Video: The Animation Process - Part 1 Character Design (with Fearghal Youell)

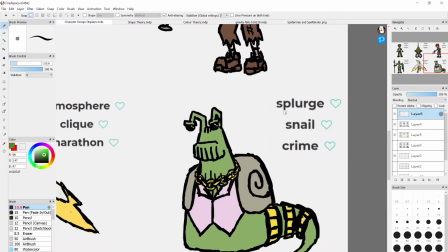510s
I didn't know what a splurge was, so I looked it up, and it turns out that's like spending a lot of money in a negative way. So splurge and crime? Crime boss. Someone who, like, spends a lot of money when doing crimes. You know, covered in riches that they've gained through immoral methods. So I was like, crime boss? A snail crime boss.
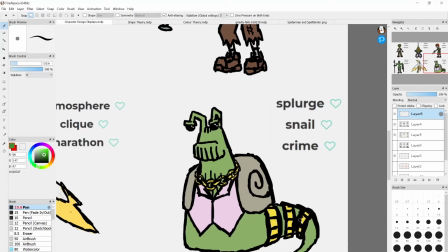527s
So I had this snail covered in like jewelry, but he's got like big eyebrows. But, you know, snails don't have eyebrows, nor do they have hair. So I, you know, with these types of characters, you can like make things that just look like other things. They just have to, you know, look that way, so you get the idea. Snails don't have hair, but they have like wrinkles. So I have snail wrinkles that give the impression of hair.
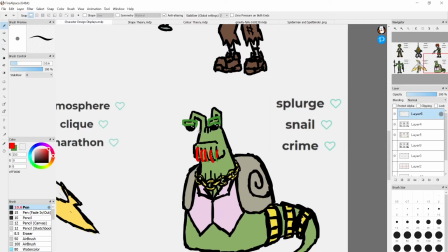547s
He's already green, so I'll just make red. Yeah, these wrinkles, they look like hair. This looks like eyebrows. And I also made him very square, because like square shape head, because this is an authoritative character covered in riches, but he's like evil and stuff.
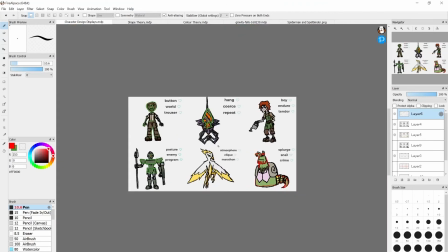560s
So yeah, those are all the ways you can make a character look distinct and interesting with like different words you get.
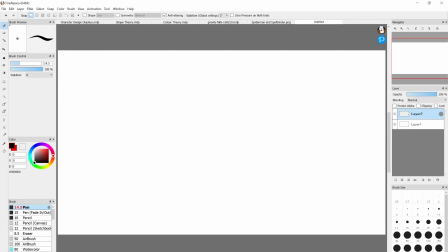570s
Finally, the last thing I'll show you is, you know, the actual in-process of me creating a character based on 3 random words. So I think first I forgot to actually introduce the system I'm using right now for my drawing, which is Fire Alpaca. It's, you can see the name here. It's a free program for art. It's a very simple one to use as well.
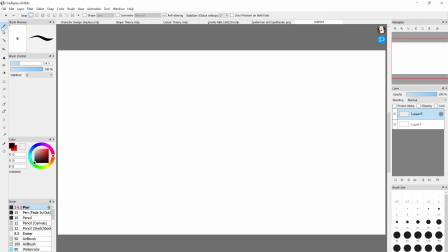590s
You can just get it off the internet, and it's got all your necessary tools, pen, eraser, and it's got your layers here, and that's all you need really. Access your colors here. But like, if you're not doing it on digital, you know, you're probably just doing it on pencil and paper, and I'm sure you know how to do that.
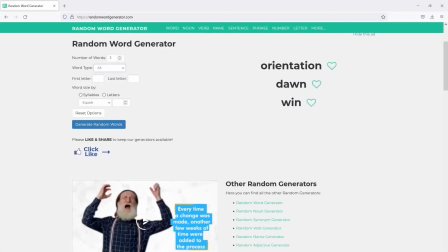607s
So we'll shrink this here to bring back the random word generator,
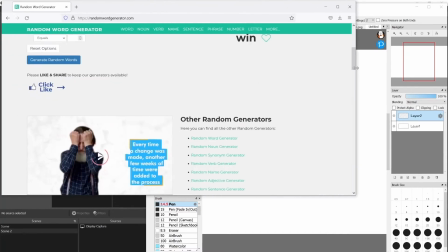611s
and I'll put it in the corner so that the random words are, accessible.
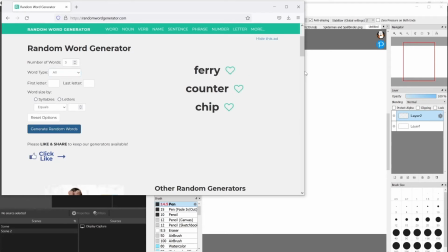617s
So we'll create 3 new random words: ferry, counter, and chip.
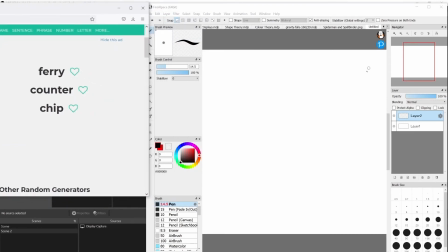622s
All right, so ferry is an obvious one because that makes you think of like a sailor, and counter, that's like counting, and chip. Now there's an idea.
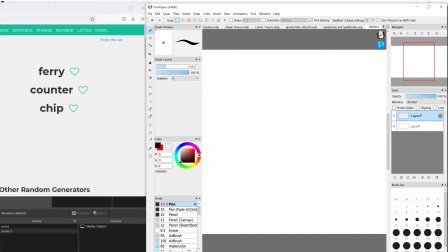639s
So what if it's a sailor who's in a world of like food? So this is a living chip character. So there's an obvious shape right there, which is a square. Well, this is more of a rectangle, but yeah.
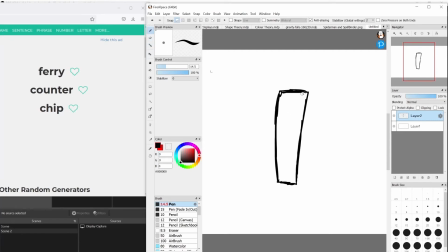656s
And that gives the impression of like an authoritative figure. And so the counter can, maybe this is like the person who like takes the money on a ferry, for example. I live on an island, so I actually have to deal with those kind of people a lot. So we'll give him like a little sailor cap.
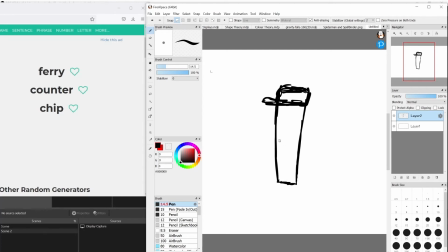675s
Uh little sailor cap. And so he counts money. So we'll give him like little noodle arms and circular hands, and put the money in his hand.
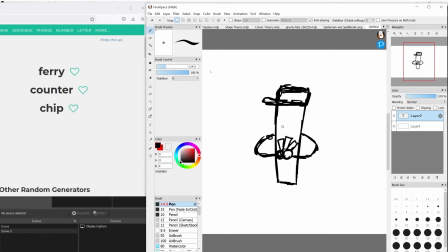695s
Now then, as for the face, see, this is the kind of character that could be like, that implies greed, being, even though sometimes that's like people's jobs, but, with a character that's like taking your money, oftentimes that could be portrayed as like an intimidating figure.
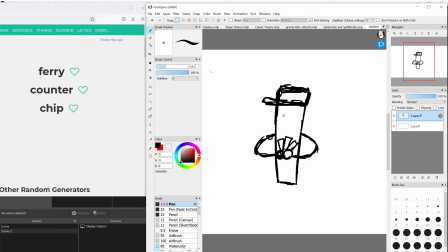715s
But you know what? I'll be nice to this guy. I'll give him big round eyes, but maybe like big eyebrows, because guys on boats, the ones on, I don't need that. The ones on like the ferry that goes to my island, they're generally quite old gentlemen.
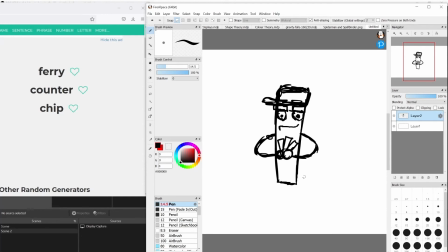733s
And we'll give him a big lip, but like a smile. Ooh, there's an idea. Cause I'm like, how do I give a chip man legs? I'll just give him like really high pants. Very like SpongeBob SquarePants looking.